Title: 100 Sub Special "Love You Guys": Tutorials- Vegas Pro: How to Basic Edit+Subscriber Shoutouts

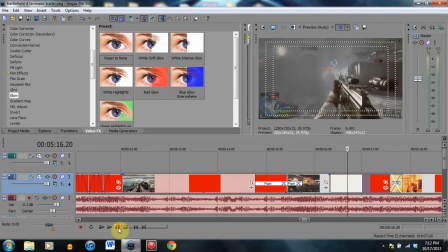[12:26]
If you could do that, that's very good. Like right here, you don't want to do it here. There's the gun going off and everything. If I flashed every time the gun went off, it would be completely obnoxious and I'd give everybody a seizure.
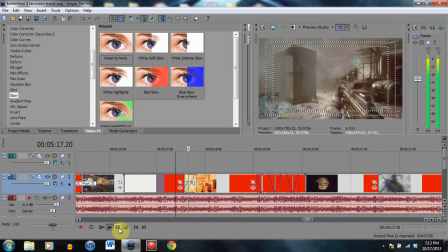[12:37]
And of course, here we have another one with an overlay. Transitioning between the guns. Showing the same perspective, but showing a different setting.
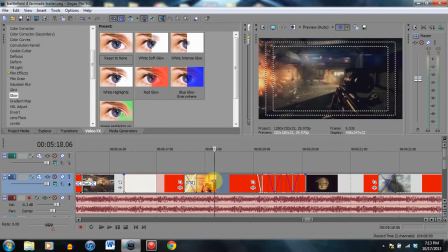[12:51]
And transitioning the guns at the same time, because they're both in the same position of the screen.
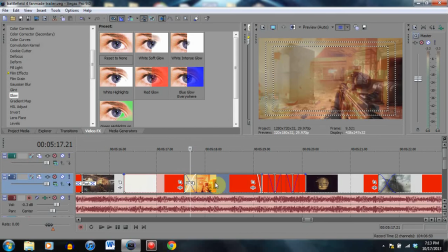[12:55]
If you notice that something is the same shape, or relatively the same shape, and is in the same portion of the screen, your pretty much safe bet is to go with this, a partial overlay. I think that's what it's called. Don't hold me to that. I call them overlays when clips overlap like that.
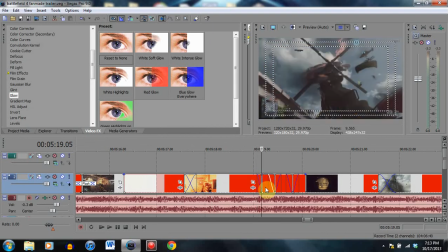[13:11]
I call it an overlay. So just don't hold me to that. And then we have right here, boom, boom, boom. It goes dun, dun, dun, dun. Now, why did I do this?
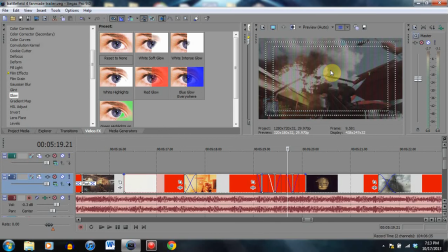[13:23]
Right here, TV simulation effect. For some reason here, normal, and here we have a TV simulation effect, and then here it's normal.
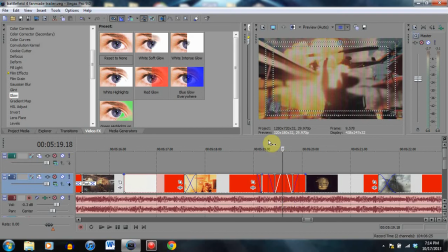[13:36]
This, the reason why, is because it's not because they did it in other Battlefield trailers, did something similar to like this right here with the TV simulation effect. This is also incorporated with technology.
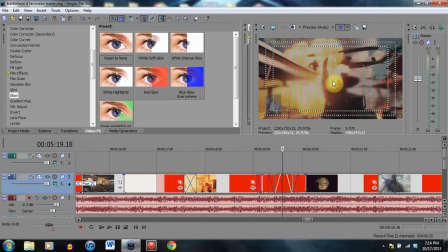[13:49]
The crashing and then the viewpoint changing and the shaking is indicating that this person who is witnessing this explosion, their comms or their visuals have been distorted in some way.
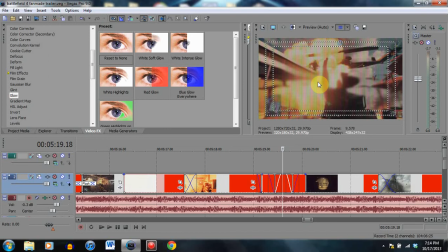[14:02]
And it adds more impact to the clip because this person is feeling more of an impact because of the shaking, and then like you could picture them wearing some kind of a mechanical device to their eyes,
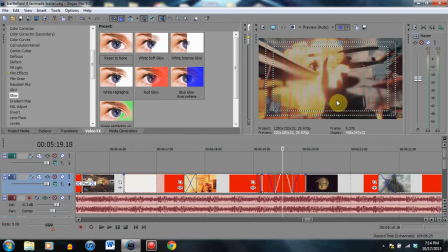[14:16]
like a scanner or something. And the force of the explosion is affecting that gadget in some way.
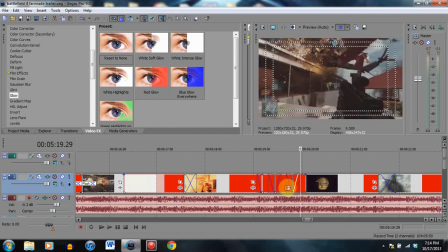[14:23]
And it makes it more powerful because not only is this person getting disoriented by seeing this explosion, but you can see that the gadgets are as well, which makes it stronger.
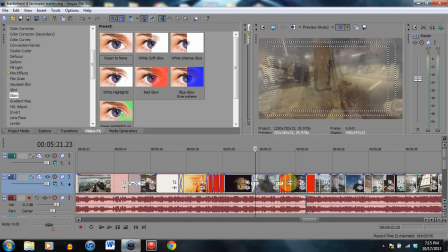[14:33]
Now, we have a transition here. This is normal. What do we have here?
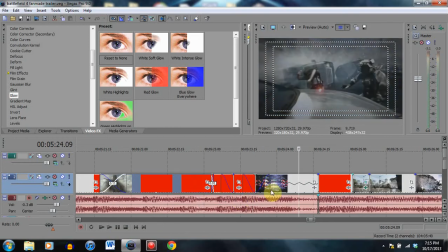[14:37]
Let's double check this one real quick. Slow motion effect. This is interesting. We went from here to a cinematic, and I faded it in. I faded this out and faded it in for a reason.
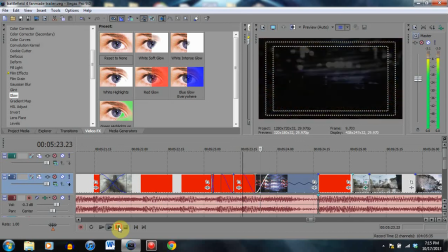[14:51]
Because it has the dun dun dun dun.
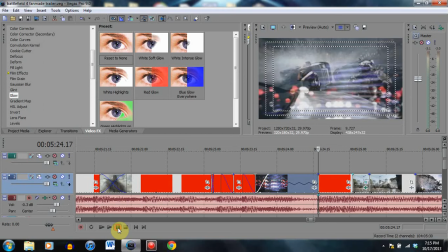[14:57]
But then we have it coming up on this. Dun, dun, dun, dun, dun. It's moving up.
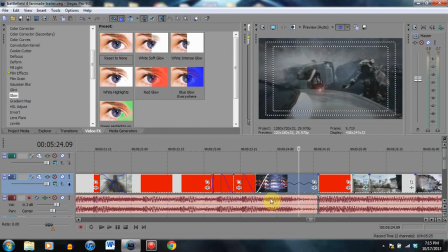[15:04]
Because you'll notice here on the audio track, look how much larger it is right here, and softer it is right here. And then all of a sudden it goes boom. That's a good time to do a slow motion effect,
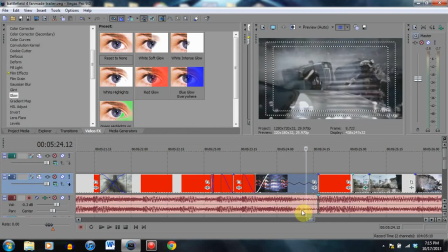[15:20]
because all of a sudden everything's getting softer and slower. So smaller, slower, bigger, faster. Not only that, but since it's going from softer to loud almost immediately, it's a good idea to use a slow motion effect.
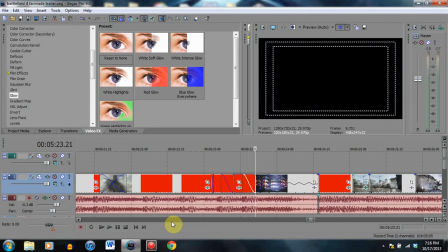[15:35]
Because right here,
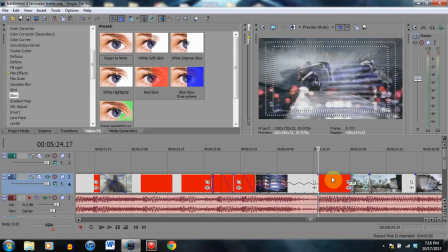[15:39]
and then all of a sudden, I sped it up to its normal pace right here on this clip. Sped it up because it went boom, we're getting back into the action again. This is going slower, indicating that there is, not slower, softer, indicating a stop to the action.
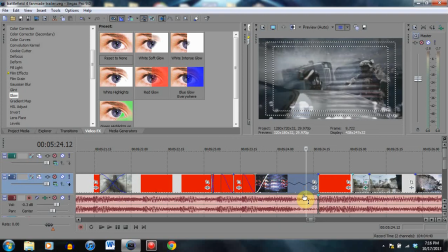[15:57]
You may have noticed in school how they've talked about rising action and climax. Well, here's your rising action of these two clips. Here's your climax, going fast again. And then you have your falling action right here towards the clip's end.
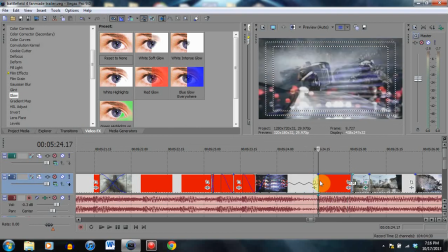[16:17]
So that's how it works. Think of it as rising action, then think of it as climax, falling action. That's the way you can think of it. So try slow motion effects. Just practice it.
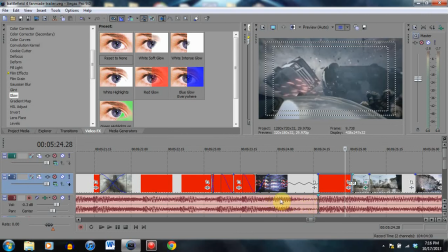[16:30]
Try slow motion effects when it goes from loud to soft and then a big loud all of a sudden.
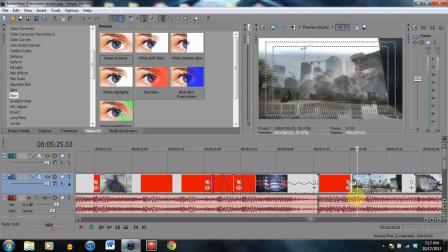[16:36]
Try that with some clips if you want to sometime. Right here we have the disorientation effect once again. This dam is being destroyed, and the reason why I chose this dam is to show the destructible environments of the game.
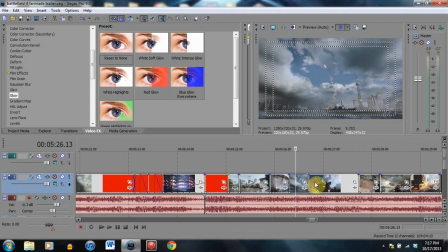[16:48]
Again, this is a trailer. You want to show everything you possibly can. Right here, you also want to make sure that clips are associated with each other.
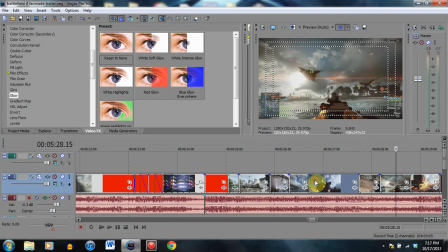[16:57]
What I mean by associated with each other is, I took all vehicles, and you'll notice that vehicle clips are all in succession with each other.
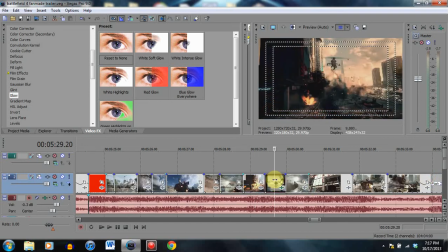[17:07]
And I show every different kind of vehicle I possibly get my hands on.
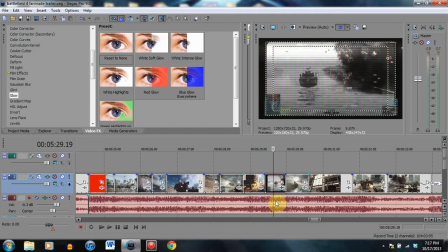[17:12]
Right here, the reason why I did a TV sim is because it looked cool. That's the only reason why. It just looked like a really cool perspective, like somebody was actually looking through some kind of technological device.
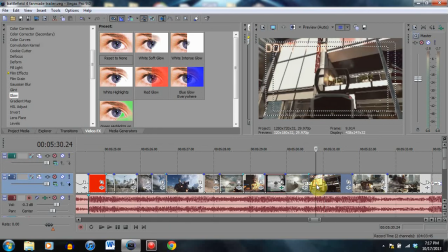[17:22]
So we're showing all the vehicles, and then we move again to the first person perspective.
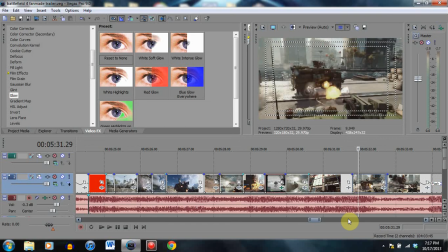[17:28]
And then we move to another slow motion effect.
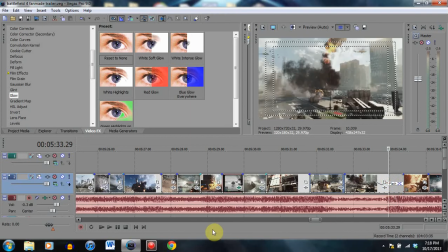[17:34]
And then the flash. Whoosh!
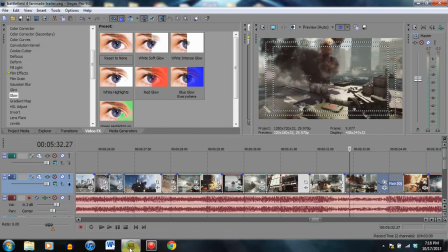[17:40]
Let's do it again. You hear that? There it is.
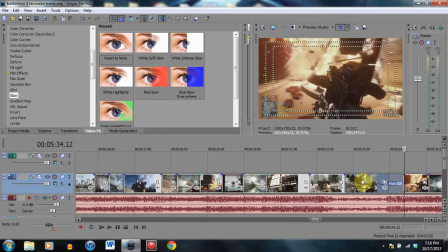[17:47]
You hear it. And then all of a sudden, it's bam. Now, why is there not a flash here?
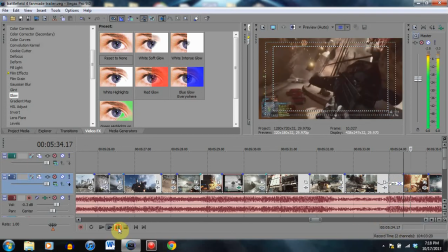[17:55]
Well, simply because the flash is the explosion itself. If I put a flash there, you would have never seen that explosion there. You would have just seen the chaos.
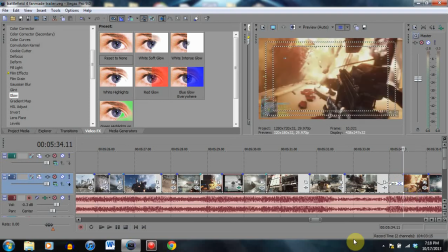[18:06]
So I used the clip to my advantage and made the explosion my flash, making it much more effective.
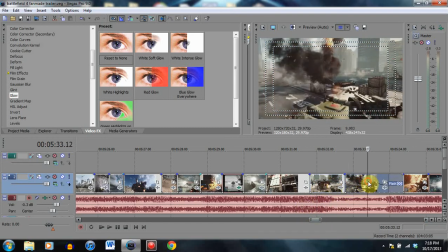[18:13]
And here, of course, slow motion, be careful with it. If you go too slow with the slow motion, it'll get choppy, like this. Oh, wait. Nope, I've already extended the clip to its extent. But anyway, if you have a slightly larger clip and you bring it too far, it'll get choppy.
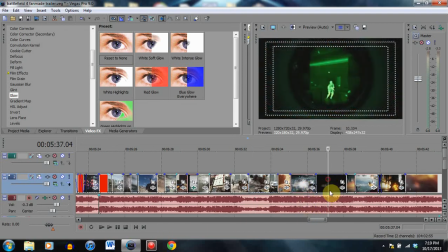[18:32]
So you don't want to do that. Let's move along in the clips. Movement in clips. Here's another thing. You don't want to make each clip go along with each and every beat. It gets monotonous. So what you can do is use the movements of the character in a clip to go along with the beats. Here we go.
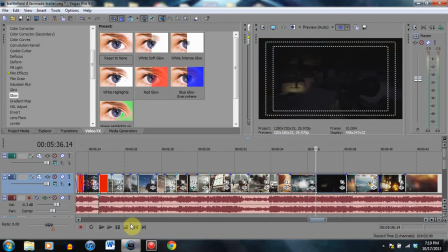[18:54]
Let's do it again. It goes right here, big beat right here. Dun dun dun dun dun dun dun dun dun dun.
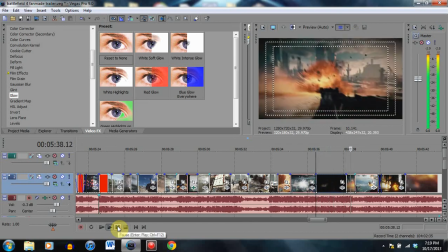[19:06]
So here we go. Dun dun. His movement is going along with the beat.
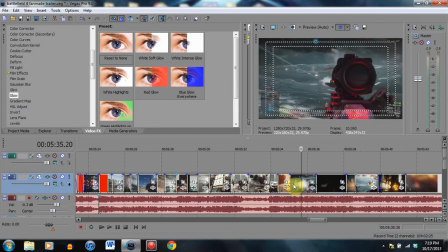[19:17]
The movements go along with the beat instead. So every once in a while, you want to make sure that you don't make every single clip go along with the beat.
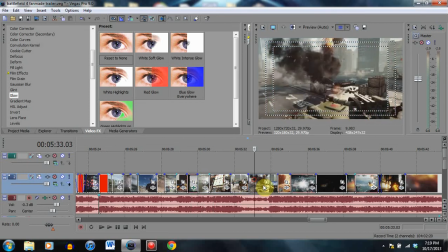[19:25]
If you did that, it would just be the same length clips.
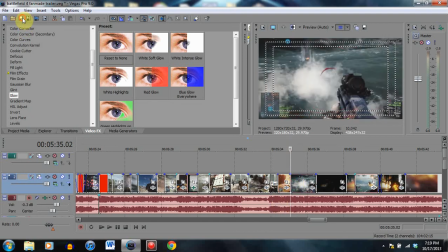[19:28]
It would get boring, and honestly, your editing would get, if I want to be completely honest, it would get tiresome for people.
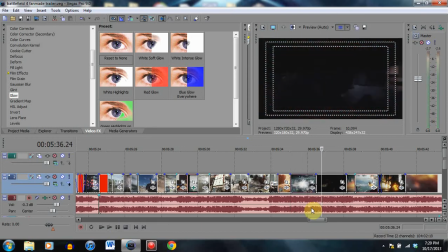[19:36]
People wouldn't want to watch it. I had the dunt, dunt, dunt, dunt, dunt.
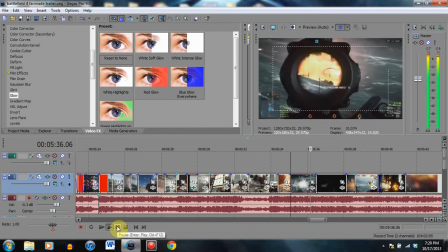[19:43]
His movement goes along with it. Dunt, dunt, dunt, dunt, dunt. His movement was moving along with the beats.
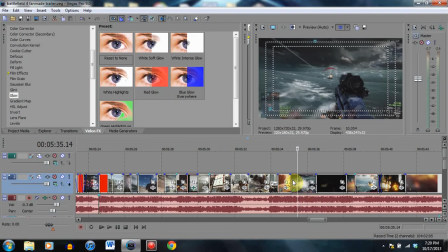[19:49]
If you play the clip over and over again, you'll notice it.
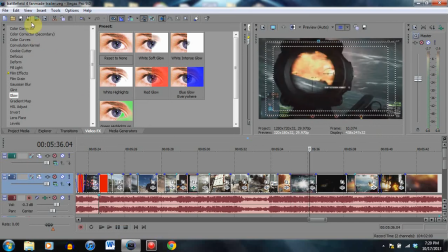[19:51]
If you ever want to go back to my video and just replay some clips every once in a while, you'll notice that the movements are going along with the beats.
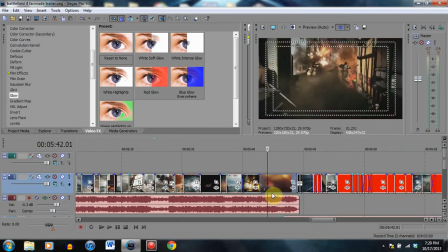[20:00]
Now let's see if we can move on here. In the original trailer, this helicopter did not exist.
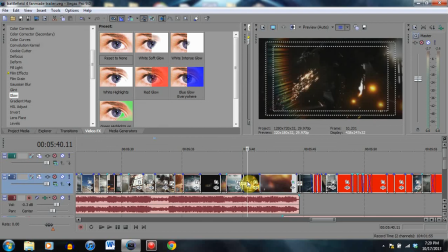[20:08]
I switched the helicopters out simply because in the original trailer, if you see the multiplayer trailer for Battlefield 4,
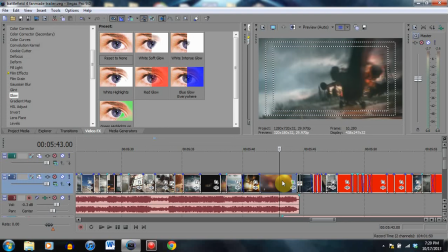[20:16]
you'll notice that there's a helicopter falling, or there's an area where there's somebody shouting about a helicopter, but you don't really see who's saying it.
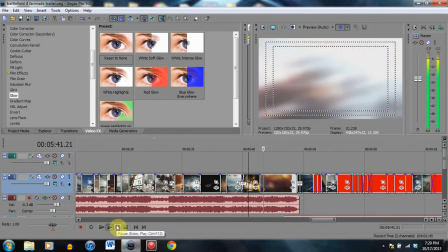[20:24]
So I took these guys here, had them talking, and then have them mention the helicopter.
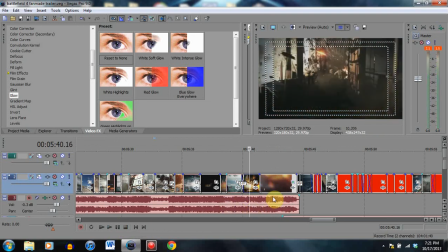[20:32]
So it's indicating that they're the ones mentioning the helicopter in the car.